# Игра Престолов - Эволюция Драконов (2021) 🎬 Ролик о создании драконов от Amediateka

Мы это понимаем по реакции дракона. Он становится послушным и смирным.
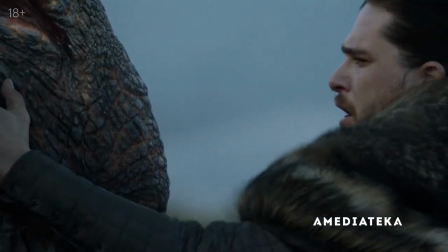Здесь появляется еще один актер, то есть дракон.
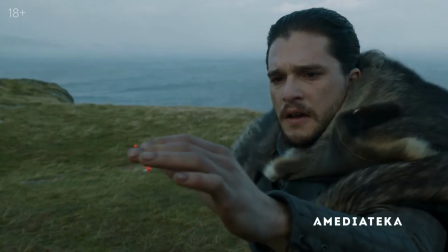Нам выпал шанс создать нечто такое, чего очень не хватало на телевидении.
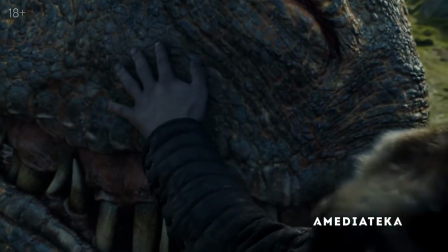Хотя ничего похожего мы не видели.
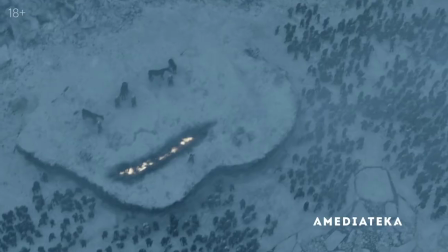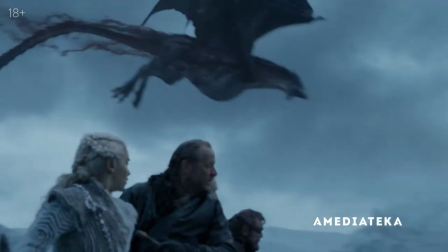Мы следим за судьбой Визериона до самой его гибели, когда он падает, подстреленный королем ночи.
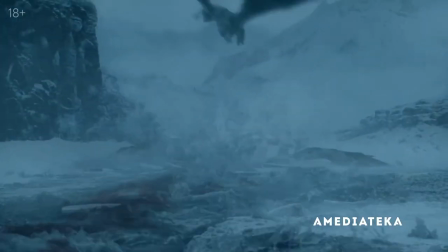И то, как глубоко людей потрясла эта сцена, это просто невероятно.
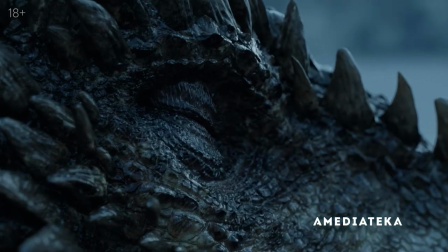Когда король ночи прикасается к мертвому дракону, и камера двигается прямо по чешуе, это должно было быть как в жизни.
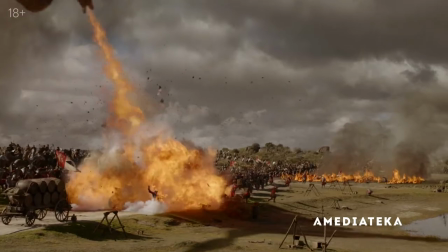Людям так нравятся драконы именно потому, что мы стремились к реалистичности.
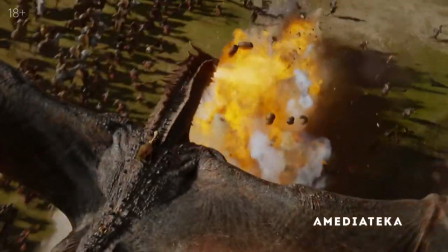Драконы как живые, они придают этому миру объем. Вот что всех привлекает.
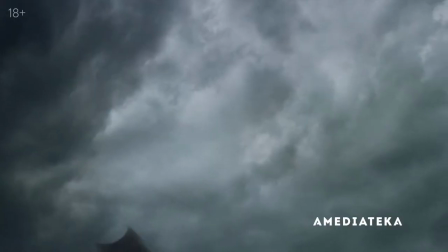Драконы запомнились всем. Они получились очень удачно. И работа была невероятно увлекательной.
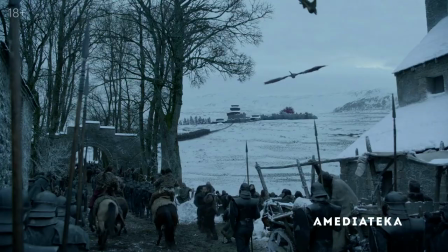Это ни с чем не сравнить. Здорово, когда за счет визуальных эффектов можно раздвинуть границы мира,
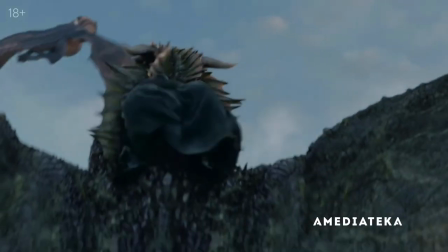добавить живописные панорамы, но важнее всего, какие чувства вызывает история у зрителей.
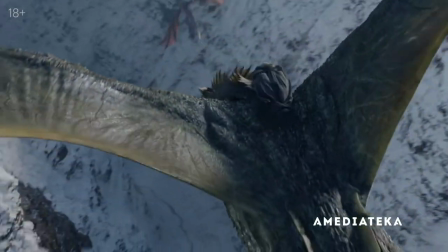Помогает ли этому визуальный ряд? И когда все гармонично, это очень ценно. В драконов очень много людей вложили душу и силу. И я бесконечно горжусь командой, которая это сделала.